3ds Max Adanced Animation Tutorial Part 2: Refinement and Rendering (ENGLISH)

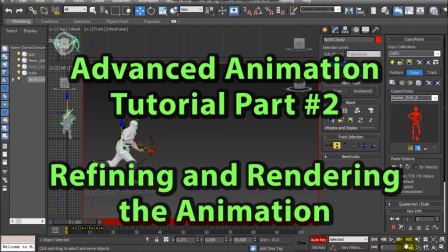18s
Hello, Internet! I am Ardy Lady, and in the previous video,
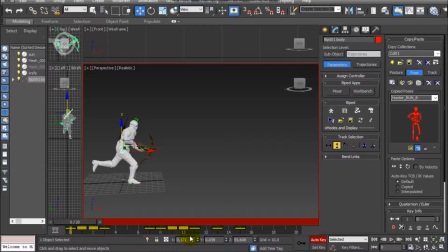23s
I have shown you how to create a running animation using a collection of poses that were created based on frames from a gameplay video. Now let's refine this animation a little bit and let's see how the final results look like.
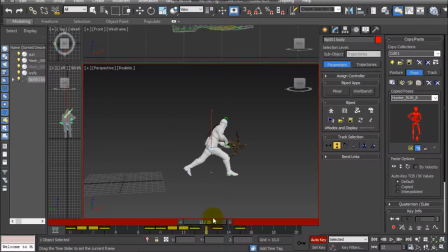43s
Keyframes that are very close to each other will produce a very fast movement. If you want to slow down the movement between the keyframes, you can select keyframes and move them so they get far from each other.
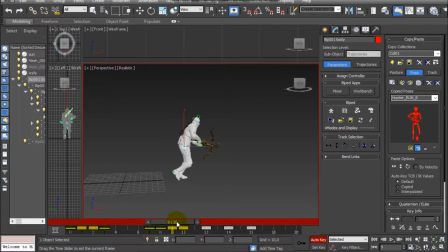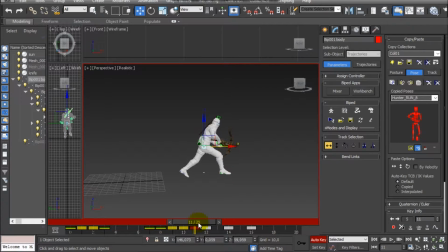Another very important thing in a running animation is that the foot that is touching the ground, sustaining the body weight,
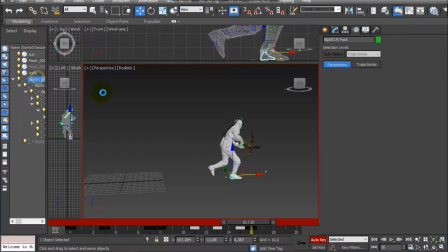89s
should not slide on the ground. It should stay planted. If it's necessary, we can copy the coordinates in the x-axis of the foot in one keyframe, and we can paste that same coordinate in another keyframe.
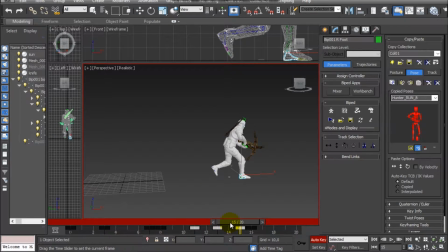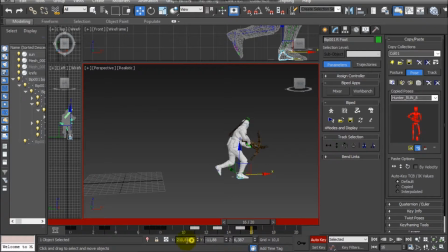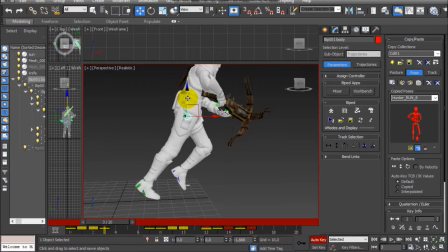137s
In order to make the animation a little bit more realistic, we can also flex the muscles of the feet, so it will look like the foot is bending because of the pressure caused by the body weight of our character.
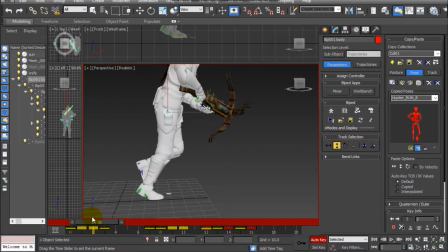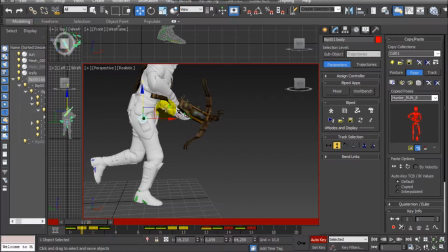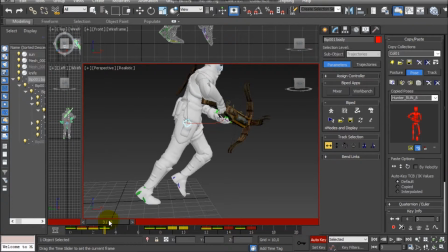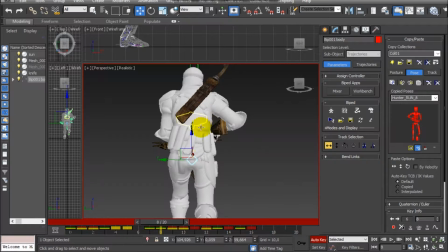189s
Another thing that I have mentioned before is that the upper body movement is very important for a running animation. As I said before, this is a good reference. When you have the right leg on the front, then the upper body should turn to the right.
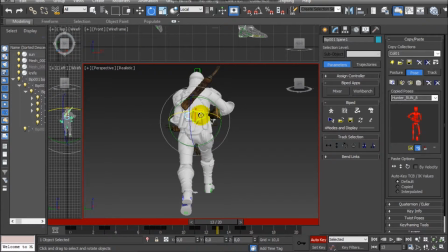208s
When you have the left leg on the front, then the upper body should turn to the left. So this will give a much more natural impression for the running animation.
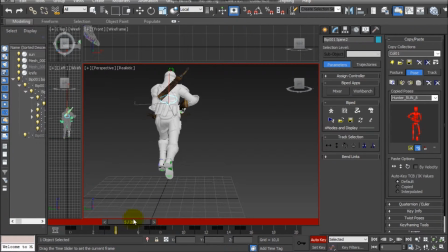221s
So if you see me dedicating a lot of time turning the spine bones in every step of the running animation,
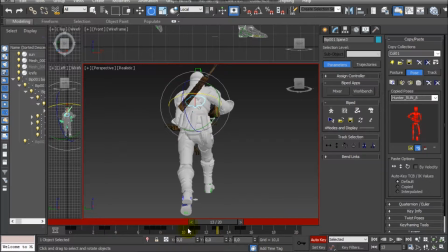230s
it's because it's very important to make it look more natural.